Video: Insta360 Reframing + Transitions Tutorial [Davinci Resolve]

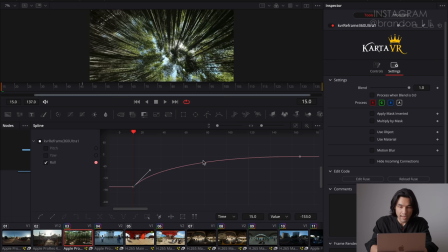It is quickly rolling back toward zero, toward level. And then at the end, it's kind of leveling out. So all I did was just manually mess around with these curves. Drag that one around until maybe it looks right. Yeah, that's pretty good. And then drag this one out or back or whatever until that looks right.
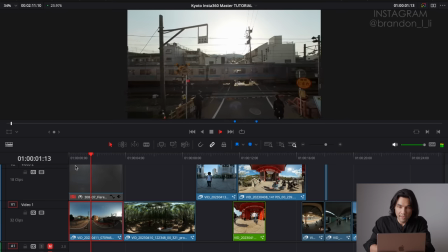Put them together and you get this.
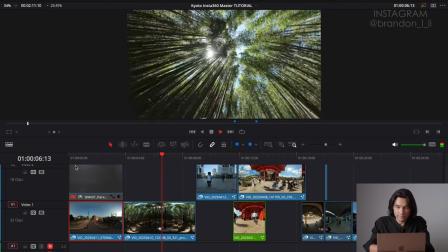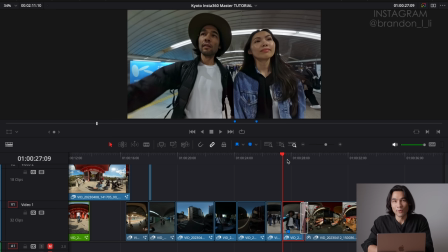Next transition we're gonna learn here is how to do a seamless wipe transition. So let's watch the final shot.
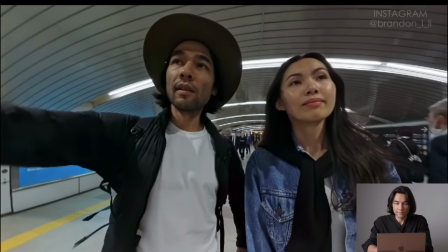So that's actually two shots put together. One, wipe, two.
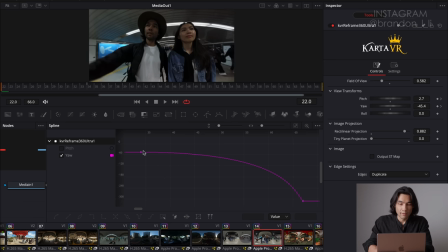Let's look at shot number one in Fusion. The only parameter that's animated here is my yaw, which is the pan. And I have it slowly starting to pan as the shot goes on, panning to the left.
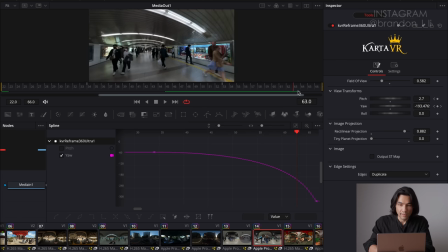And then at the end, it speeds up and it ends past 180. It goes about 270 degrees to the left. So panning slowly and then quickly speeding up. Slow, quick.
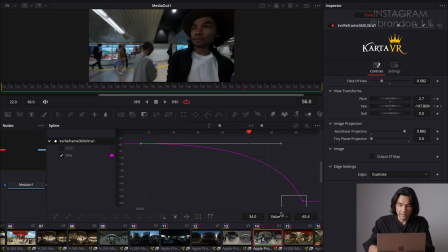I just set a keyframe at the beginning, keyframe at the end, and manually tweaked these handles.
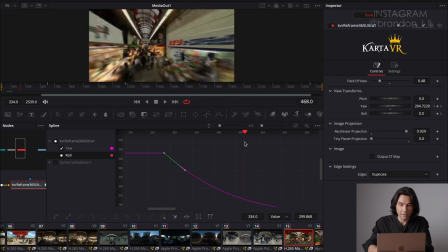The second shot has a pan applied with the opposite curve. So it starts off panning really fast and then it slows down. It's the same as the roll transition in the basic thinking. You know, the first shot starts panning or rolling or tilting slowly, and then it speeds up at the end.
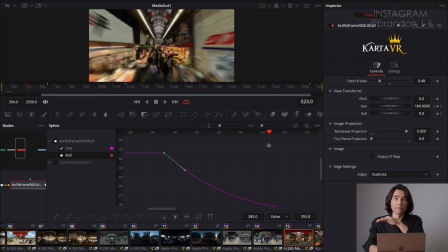The second shot starts really fast and then slows down at the end. so it completes the motion of the first shot. That's all that's going on here.
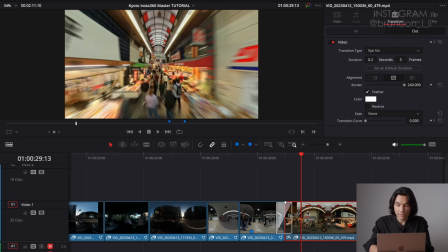Then we go back to our main timeline, and in between shot one and shot two, I have a transition effect, edge wipe.
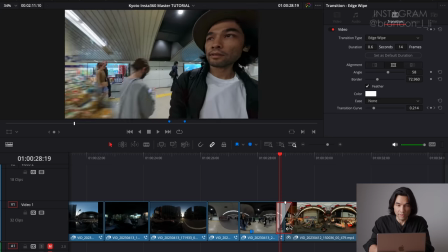So this transition effect is just doing a traditional old school video wipe between the two shots.
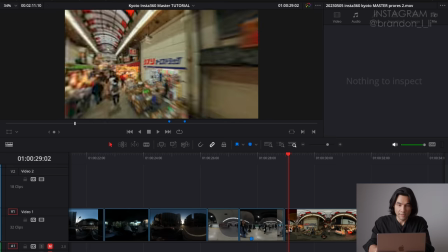So if I remove the effect, it becomes a cut. You can see it's just a cut there.
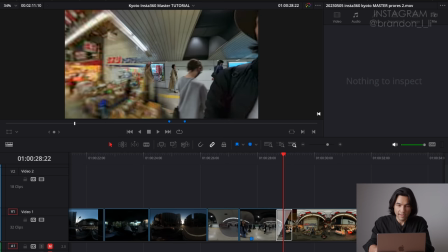If I put the effect back, it becomes a wipe.
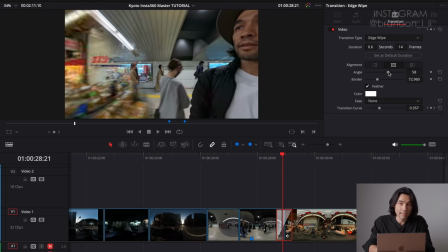In order for this wipe to look correct, I had to set the correct angle and I had to feather the border.
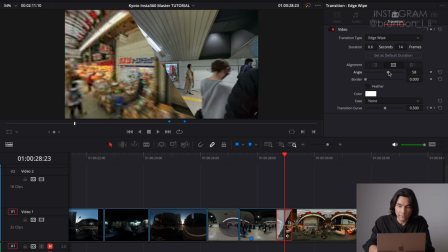First thing is setting the angle. Here's how it looks without the feathering. I can adjust this to whatever I want.
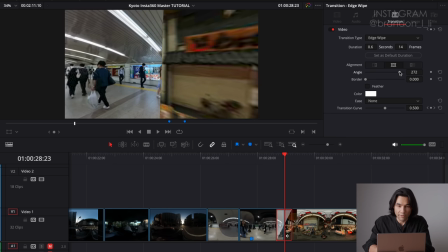And if I flip it around all the way, then the wipe starts going in the other direction, actually.
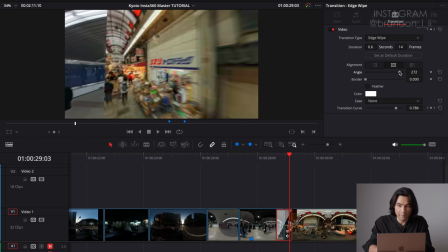It starts going the wrong way. And that gets really confusing, but just make sure that your angle is set properly.
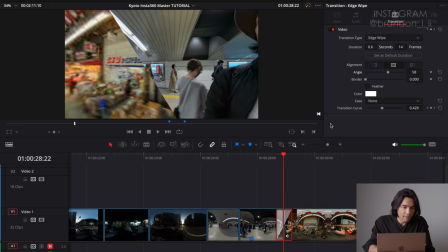And I just aligned my angle so that it sort of followed the most, I don't know, sort of followed some of the lines in the shot.
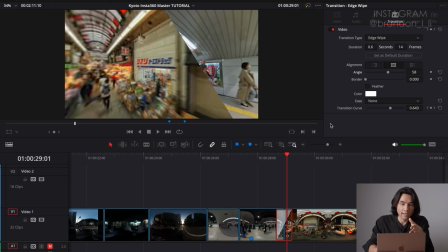It's hard to describe, but I just played around with the angle until it was the least noticeable. And then I turned on the border. So if you increase your border like that, you get a big fat white line.
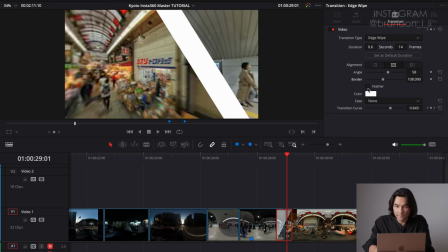That's not what we want. But if you click feather, it turns into a nice feathered edge.
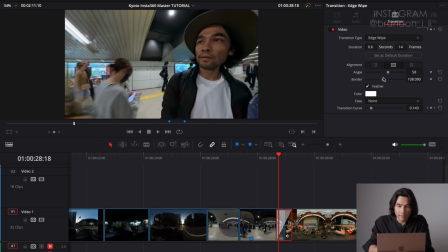So now I have a feathered border on a carefully placed wipe line.
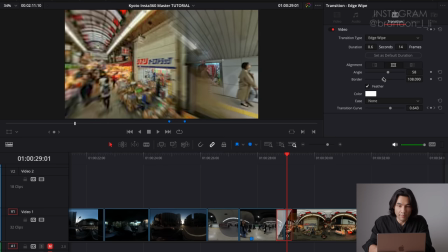And you can clearly see the wipe line when I play it back slowly. I mean, obviously, you know, you see it right there.
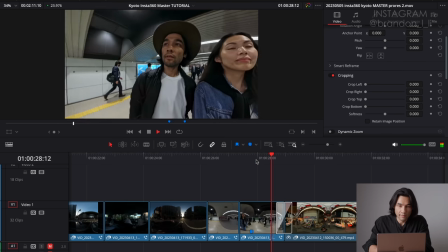But when played back at full speed, it kind of disappears.
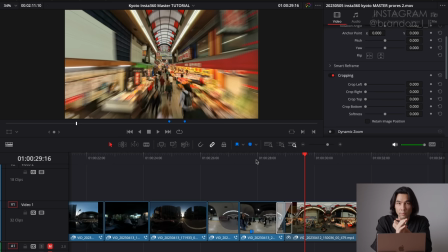That's because the speed of the pan of clip one matched the speed of the pan of clip two,
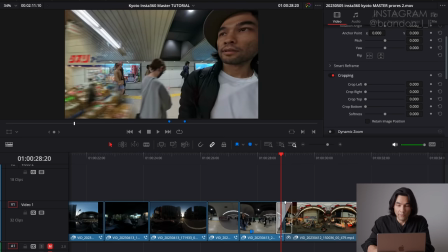and the duration of the wipe was appropriate.
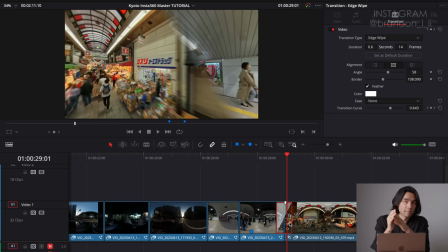So the duration of the wipe was approximately matching the speed of the two clips. So this is just all parameters you have to play with. There's no like one setting that's going to work for every clip because every clip is different. Just remember that you have to pan, tilt, or roll shot number one in a certain direction,
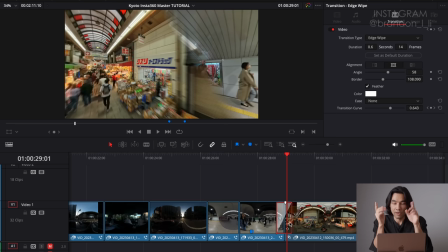and then you have to pan, tilt, or roll shot number two in the same direction, continuing it.
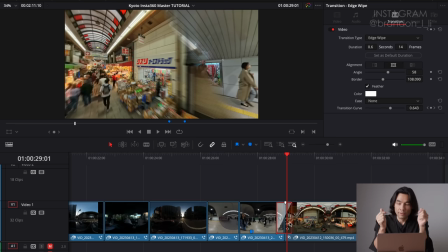And in between the two, you have to add an edge wipe transition, and it has to be set at the right angle, and you have to use a feather on the border to make it seamless. And that's how I do a wipe.
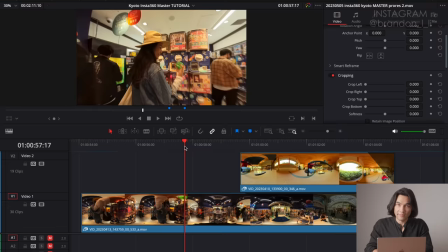Now let's learn how to do a masking transition. So here's the final clip.
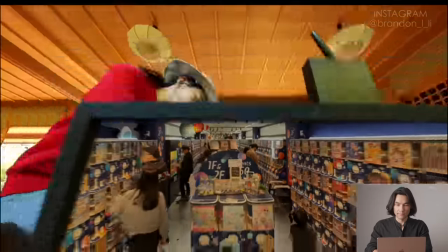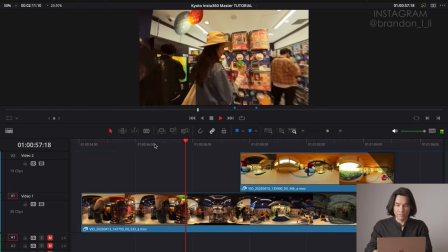And here's the two shots in my timeline.
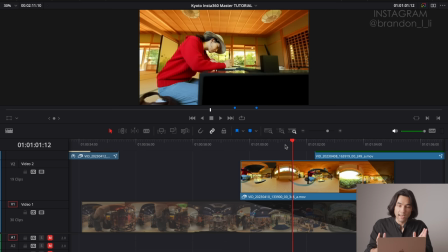So basically the way this works is I have cut a hole in my second shot.
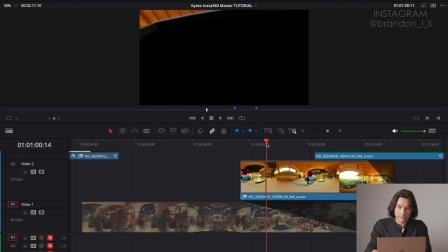So if I turn off the first shot and just play the second one, you see there's a hole under that table.
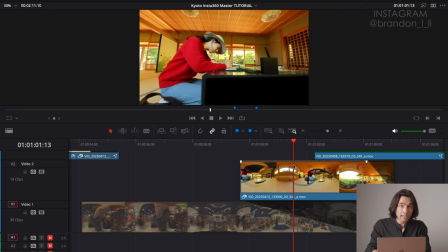It's all black. And then I filled in the hole with the first shot.
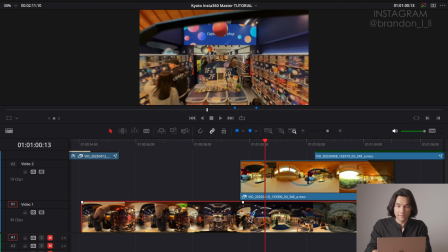Turning the shot back on, you see that it fills that space. Turn it off and it's black.
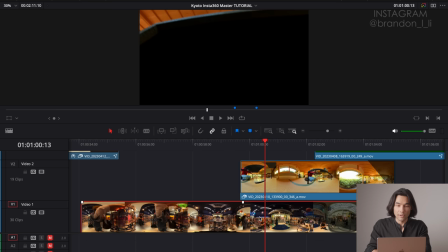Any shot could go under shot number two.
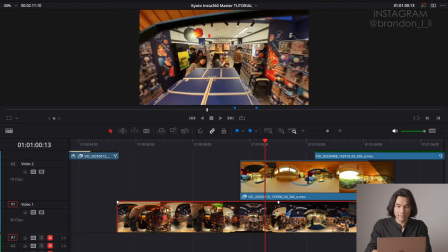You could put anything there. See, I could drag this around and change how the transition aligns.
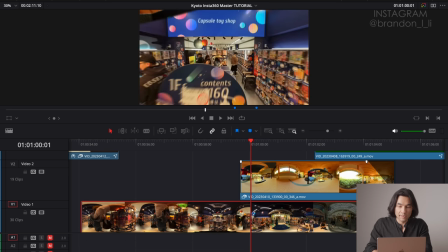That's basically how it works. So that's basically what I'm going to teach here. Shot number one is just a normal shot that has been reframed.
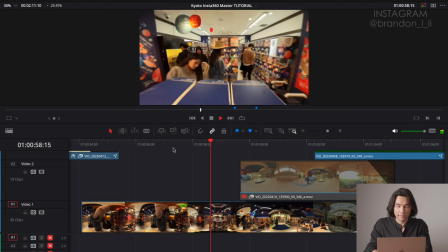Nothing special going on here. Just a normal reframed shot. Shot number two is where all the magic happens.
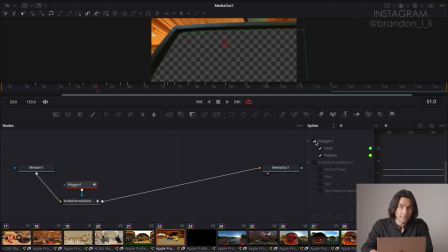Here we are in Fusion, and in addition to my Carta VR plugin, I have also used the polygon effect.
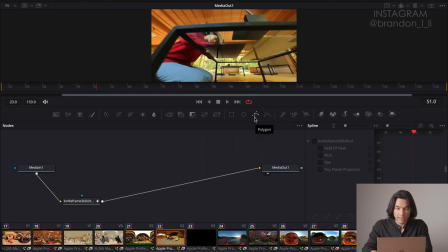To create a polygon, all you have to do is go up here and click on polygon and drag it down into your timeline. And then you click and you create some points. And then you connect it to another clip and it cuts a hole.
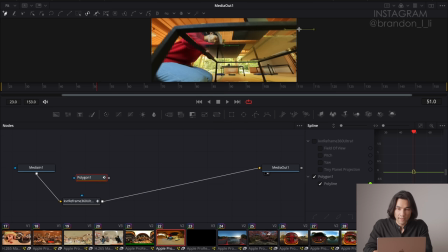That's what polygon does. So for this particular shot, I just roughly followed the shape of the underside of the table. Sort of like that. Created that polygon and then connected it to cut the hole.
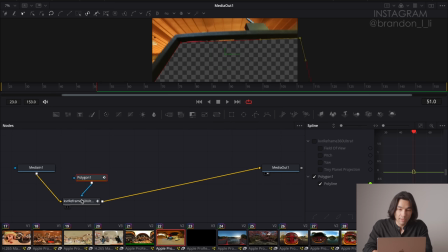And I animated my polygon with just regular old keyframes. So I stepped through the shot frame by frame and selected some polygon lines and animated them so that it continued to follow the shape of the table
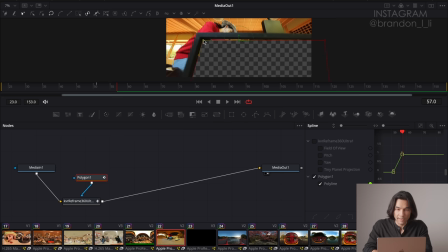frame by painstaking frame. Something like that. I'm not going to do it perfectly here, but that's basically what I did.
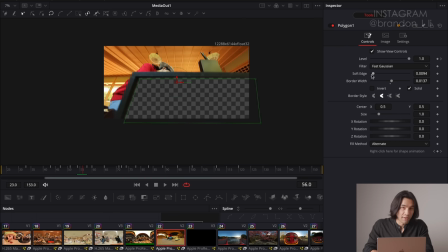And then I just added a little bit of feather to it with soft edge, and I just adjusted how soft I wanted the edge of the polygon to be. You usually have to add a little bit of softness to your mask in order to make it seamless.
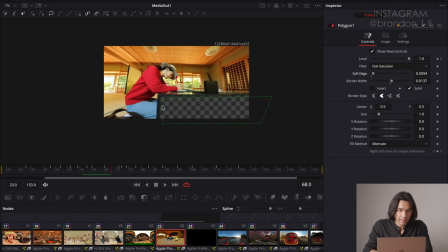And if we go step by step, frame by frame, you see that it's just following the edge of the table. That's about it.
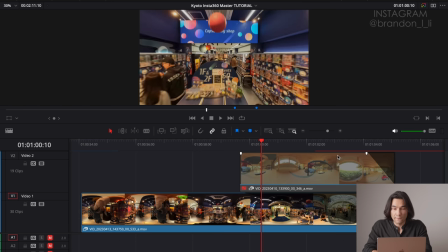And the final little piece of the trick here is that I faded out the first clip at the end.
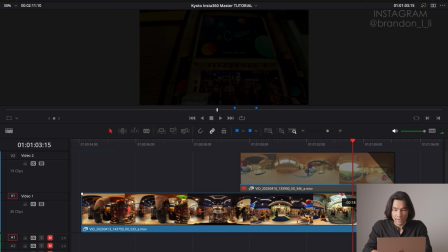Like that, it fades out. So that's just, you know, the fade out curve. You just drag from the edge of your clip and you create a fade out.
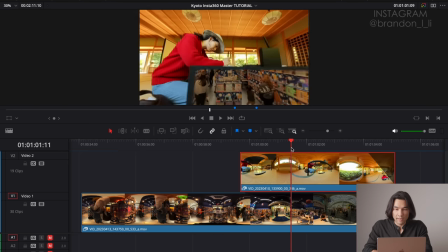So then as the second clip takes over, you see the first clip is getting darker down there.
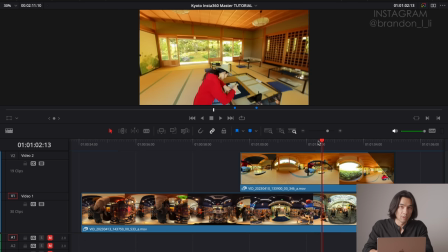If I didn't do that fade out, it would have been a little bit too visible throughout the transition. And I didn't want you focusing on the first clip for the entire duration of the second clip. I wanted the first clip to sort of disappear. And that's why I faded it to black. So basically that's how I do my masking transitions.
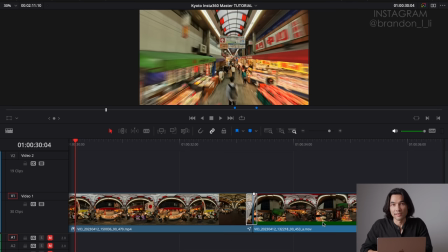And finally, I'm going to talk to you about how I do a hyperlapse transition. So a hyperlapse is when you do time lapse with a moving camera.
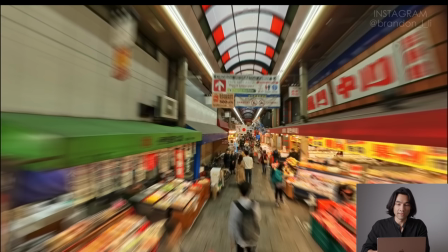And this hyperlapse transition here uses a very fast moving camera through a market,
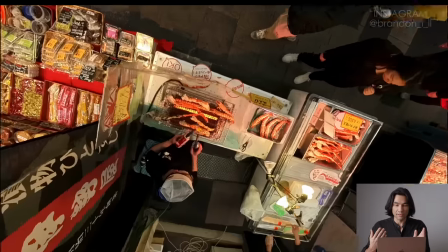and then it spins and it turns into an overhead shot also in the market.
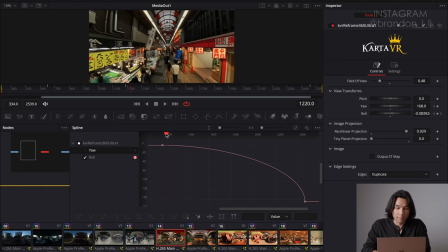And that's what I'm going to teach you. So here we are in Fusion looking at clip number one. This is the really fast hyperlapse going through the market. And what I did was I just animated the roll parameter over the duration of the clip.